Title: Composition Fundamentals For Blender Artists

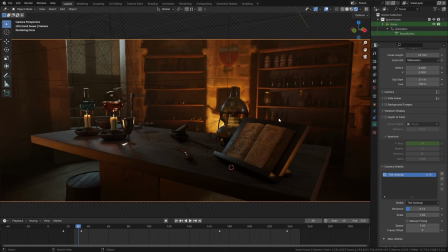(12:18)
This is a shot from an animation that so far I've never released and obviously there's quite a lot going on here so to make it a little bit easier to read
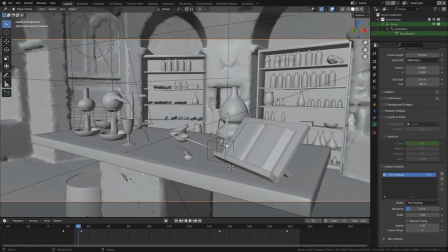(12:26)
I set up a object in the scene which is called focus which is just this cube and that moves to wherever I
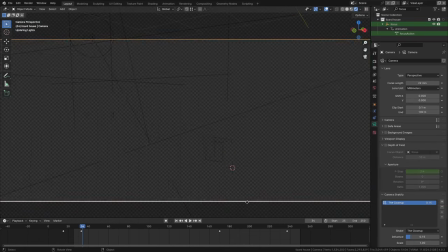(12:34)
want the camera to actually be able to see the clearest and then in the camera settings all I need to do is turn on depth of field and select that as the
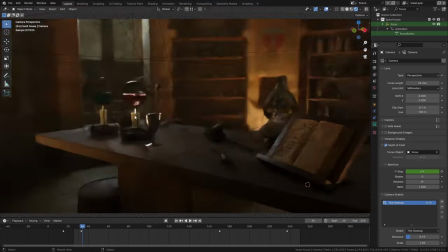(12:43)
focus now you can see that this this book here and to a lesser extent these things are in focus and everything
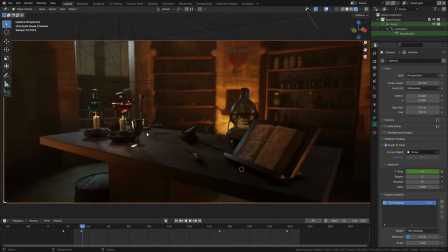(12:51)
else in the background is blurry which makes the things in the foreground just pop out a little bit more i knew this was going to be an incredibly dark scene it kind of has to be for the atmosphere that really helps and then as the scene moves forward this thing here is slowly
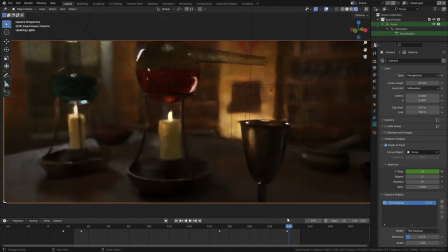(13:05)
like dripping into this cup and you can see that the focal point is on the cup and everything else in the background is just really blurred out so using focus is a really nice way to make things pop from the background.
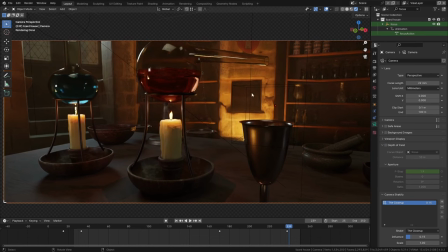(13:18)
You see if I turn the focus off there it's much harder to read the image because now you're noticing details in the background and your eyes don't really know where to look. So finally using light and contrast is another way that you can really tell the viewer exactly what they should be looking at. A good example of that would probably be the Godzilla movie that I made again. There's a shot in there where Godzilla's coming out of the water and I purposely used a lot of volume and I made the background sky
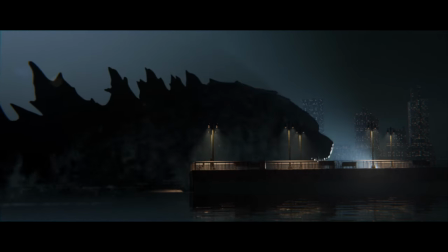(13:46)
really bright so that the silhouette of Godzilla would pop and it would be immediately clear exactly what you need to be looking at. One topic that I almost forgot to mention but is actually really important is leading lines. Leading lines are lines or shapes in the composition which basically direct the viewer where to look.
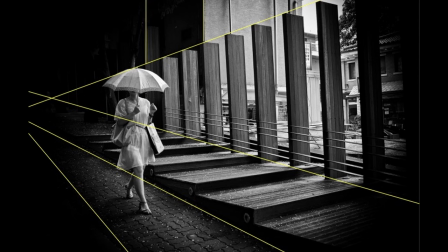(14:05)
It's either you know maybe sets of parallel lines like a road or railway tracks going through the scene or it can be just something that's kind of pointing
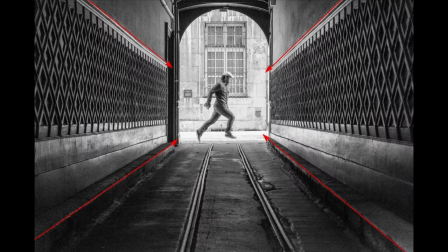(14:13)
in the shape of an arrow or a person who's looking in a particular direction and it just screams at the viewer look at this thing and you can build up a series of these too so for instance you could have a composition where you have a guy who's looking over the horizon at an object and then you can kind of have the shape of the object pointing at something else so your eyes would naturally look at him and then you will look at the thing and then you will look at the other thing. Now you need to be careful with leading lines because they can have the adverse effect. If you have leading lines that are pointing to nothing then that's really distracting. If you have something that's kind of shaped like an arrow but it just points to nothing in the scene or even worse if you have something that's kind of pointing towards the end of the canvas then that can be really distracting. For instance right now I'm kind of on the rule of thirds mark and I'm facing in a direction that's kind of towards you and towards this space right but if I turned myself so now in the frame I'm pointing like away that's a really weird composition because you don't know what I'm looking at the canvas just ends here and you don't know I've been blinded by that light the moment but you don't really know what I'm looking at it's much more natural if I'm facing into the negative space on the canvas than facing off the canvas. So that just about wraps up episode two of Fundamentals for 3D Artists. Make sure you check out the link in the description where you can get a copy of my course, the Interior Masterclass. As I said earlier on, I'm working on a whole new module at the moment, which is probably going to add about three to five hours of extra content on top of the seven and a half hours that's already included in the course. If you already you have the course or you buy it today you will be able to get all of the updates for free so you will get that module as well and any other modules that I might make in the future. Thanks to everybody who's bought the course by the way and people have been kind enough to reach out to me or to rate it five stars on the store. I really appreciate that and I'm glad to see that people are enjoying the course so much. Thanks for watching guys I'll see you soon with a new video.